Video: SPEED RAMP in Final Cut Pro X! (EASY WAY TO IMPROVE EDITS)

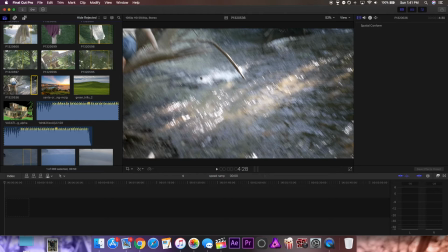(0:00)
Hey, what is up guys, Tava here, and today I'm going to be showing you how to speed ramp in Final Cut Pro.
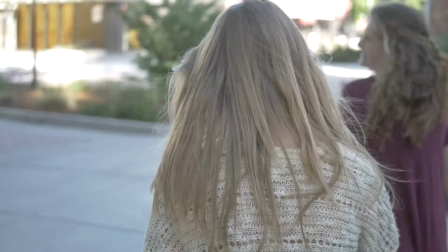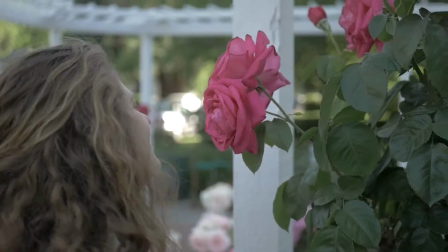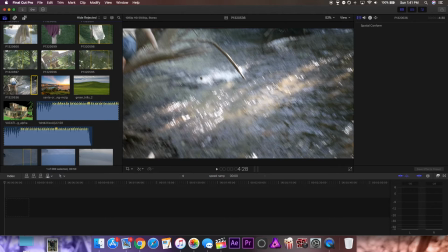(0:23)
Now, speed ramping is a pretty underrated technique that can really enhance an edit, and it's extremely simple to do.
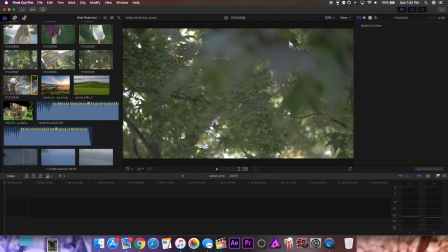(0:29)
First off, for shooting your footage, it's better to have it in slow motion, 60 frames per second or 120 frames per second. This way you can slow down some of the footage and make it look more dramatic. Also, speed ramps look better if there's some motion in front of the camera that's moving by, like you can see in this tree shot right here.
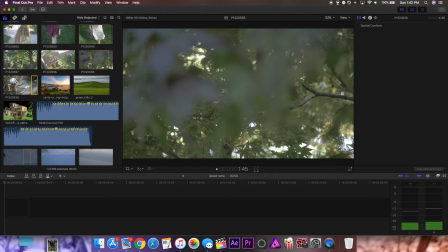(0:45)
So what I'm going to do is drag the part of the movement, and I have it selected right here, into my timeline.
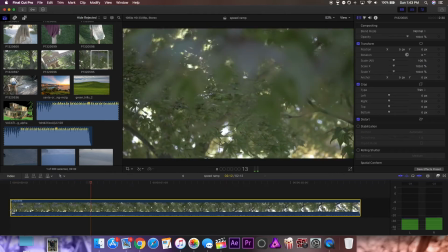(0:51)
And what I can see is right now, it's just a steady clip that goes from point A to point B at the same speed.
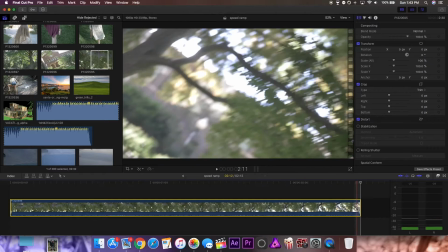(0:56)
The end has a quick spin-off, which is ideal for speed ramping, but it's not necessary.
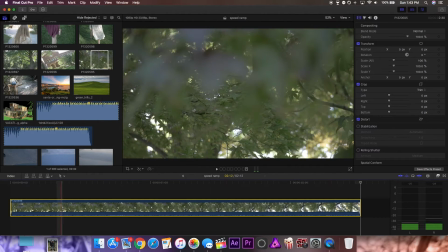(1:01)
So the first thing I'm going to do is find the area that I want to be slow.
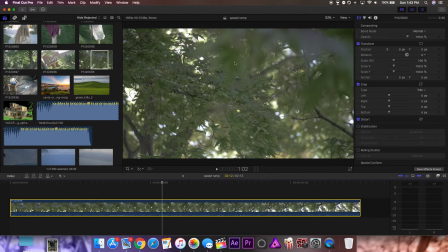(1:06)
And I want it right here when these leaves pass away and this area is in focus. So I'm going to select that point, and on my keyboard, I'm going to press Shift B. And what this does is it separates the speed of the one clip into two different sections. Now what you see are these little tabs here, and you can pull them either direction to either slow down or speed up your clips.
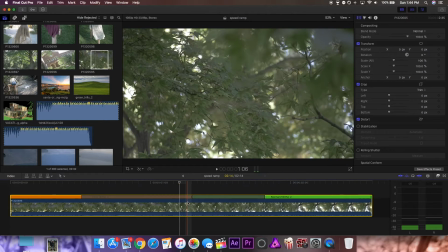(1:23)
And you can see this gray area here is the fading between the two different speeds. So in this clip, I want the beginning to be fast, the middle to be slow, and the end to be fast.
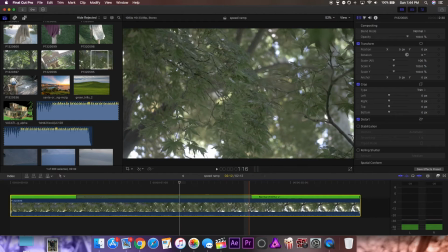(1:31)
So I'm going to go to the end of the middle section that I want slow, right about here, press Shift B again, and make this center portion. Now what I'm going to do with the center portion is drag out the little tab here. And since this was shot at 60 frames per second, I can slow it down to 40%.
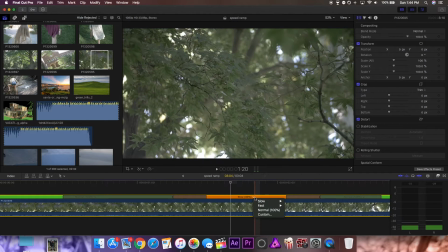(1:47)
So I'm going to slow it down to 40%. You can also click here and choose custom speeds or any of the ones given.
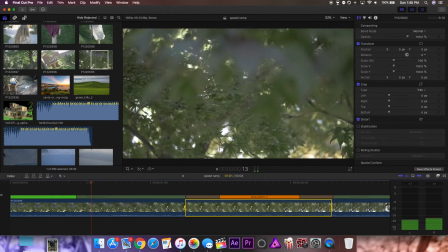(1:52)
So now as you can see, if I play this back, the beginning's normal, the middle part slowed down, and the ending's normal.
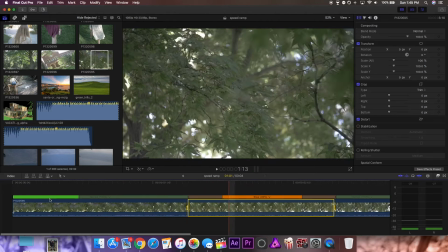(1:58)
So that looks good. You can see the beginning of the speed ramp, but I want it to be more dramatic. So what you do is you drag this first point all the way back as far as you want.
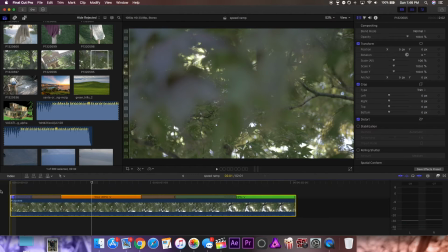(2:07)
I can bring it back all the way here to about 1500%. You can see when I play it back, it comes in very fast and snaps in.
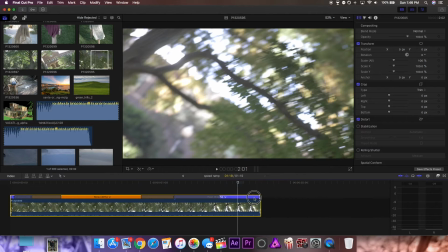(2:14)
And I can do the same to the outro. Bring this back all the way to about 500 or 1000%.
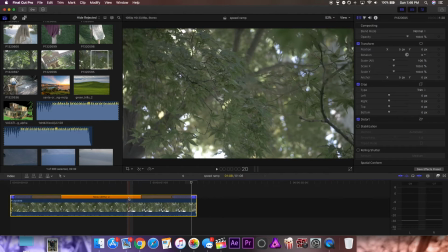(2:20)
And you can adjust these based on the visual preference that you want, whether you want it really fast or slower.
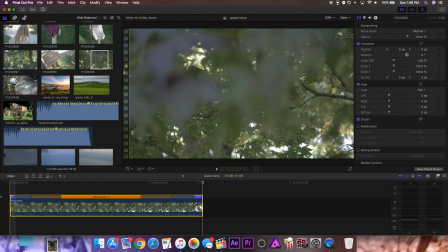(2:25)
It gives you a lot of leeway. So now if I play this back, you can see that it snaps in quick, goes slow, and then cuts out.
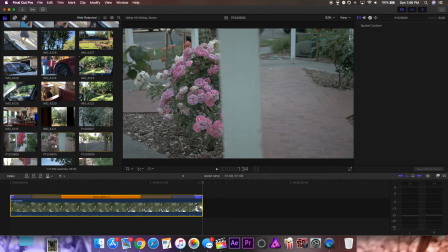(2:32)
And if you're tying two shots together, that can give a really cool look. For example, let me add in another clip right here.
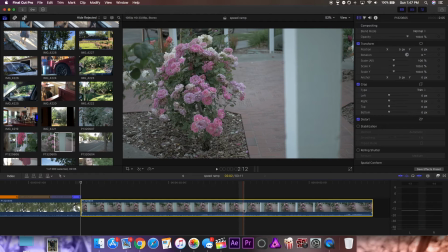(2:38)
I want the beginning to be fast and then for it to go slow. So I'm going to select a point towards the middle, press Shift B, and then speed this up way, way, way up.
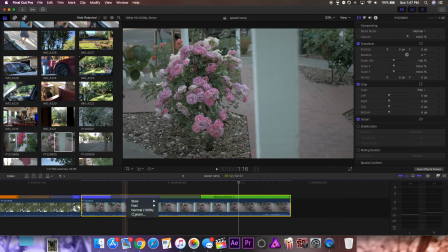(2:47)
And in this situation, it's not going to drag that well. So I'm just going to click on it, go to custom, and change the speed to about 2000%.
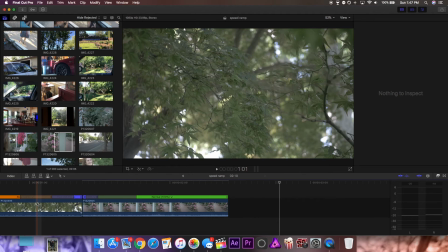(2:54)
You can see now that that's really fast. And if I play this back, you can see how it cuts from one shot to another pretty seamlessly.
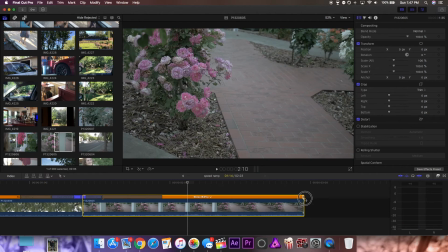(3:01)
So that's a really cool technique you can use. And again, then I can slow down the last part even slower to 40% or whatever I want, and that adds a more dramatic effect.
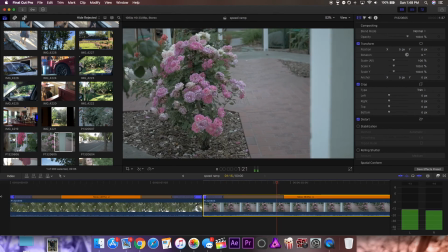(3:09)
So you can see here, this is pretty cool and it's extremely easy to do.
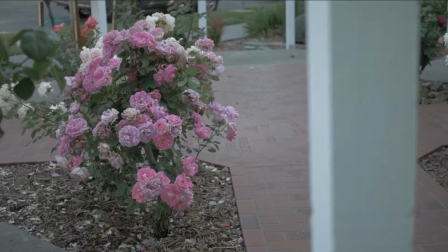(3:13)
Also, if you want to take it a step further, you can add transition sounds between the clips and that adds a really cool effect.
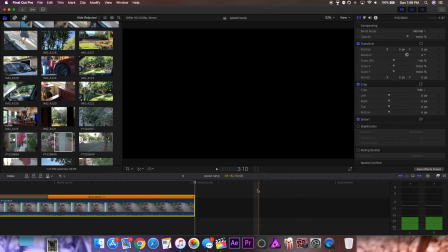(3:19)
So that's how you speed ramp inside of Final Cut Pro. Anyway, that's it for today. If you like this video, please like, share, and subscribe, and I will see you guys next time.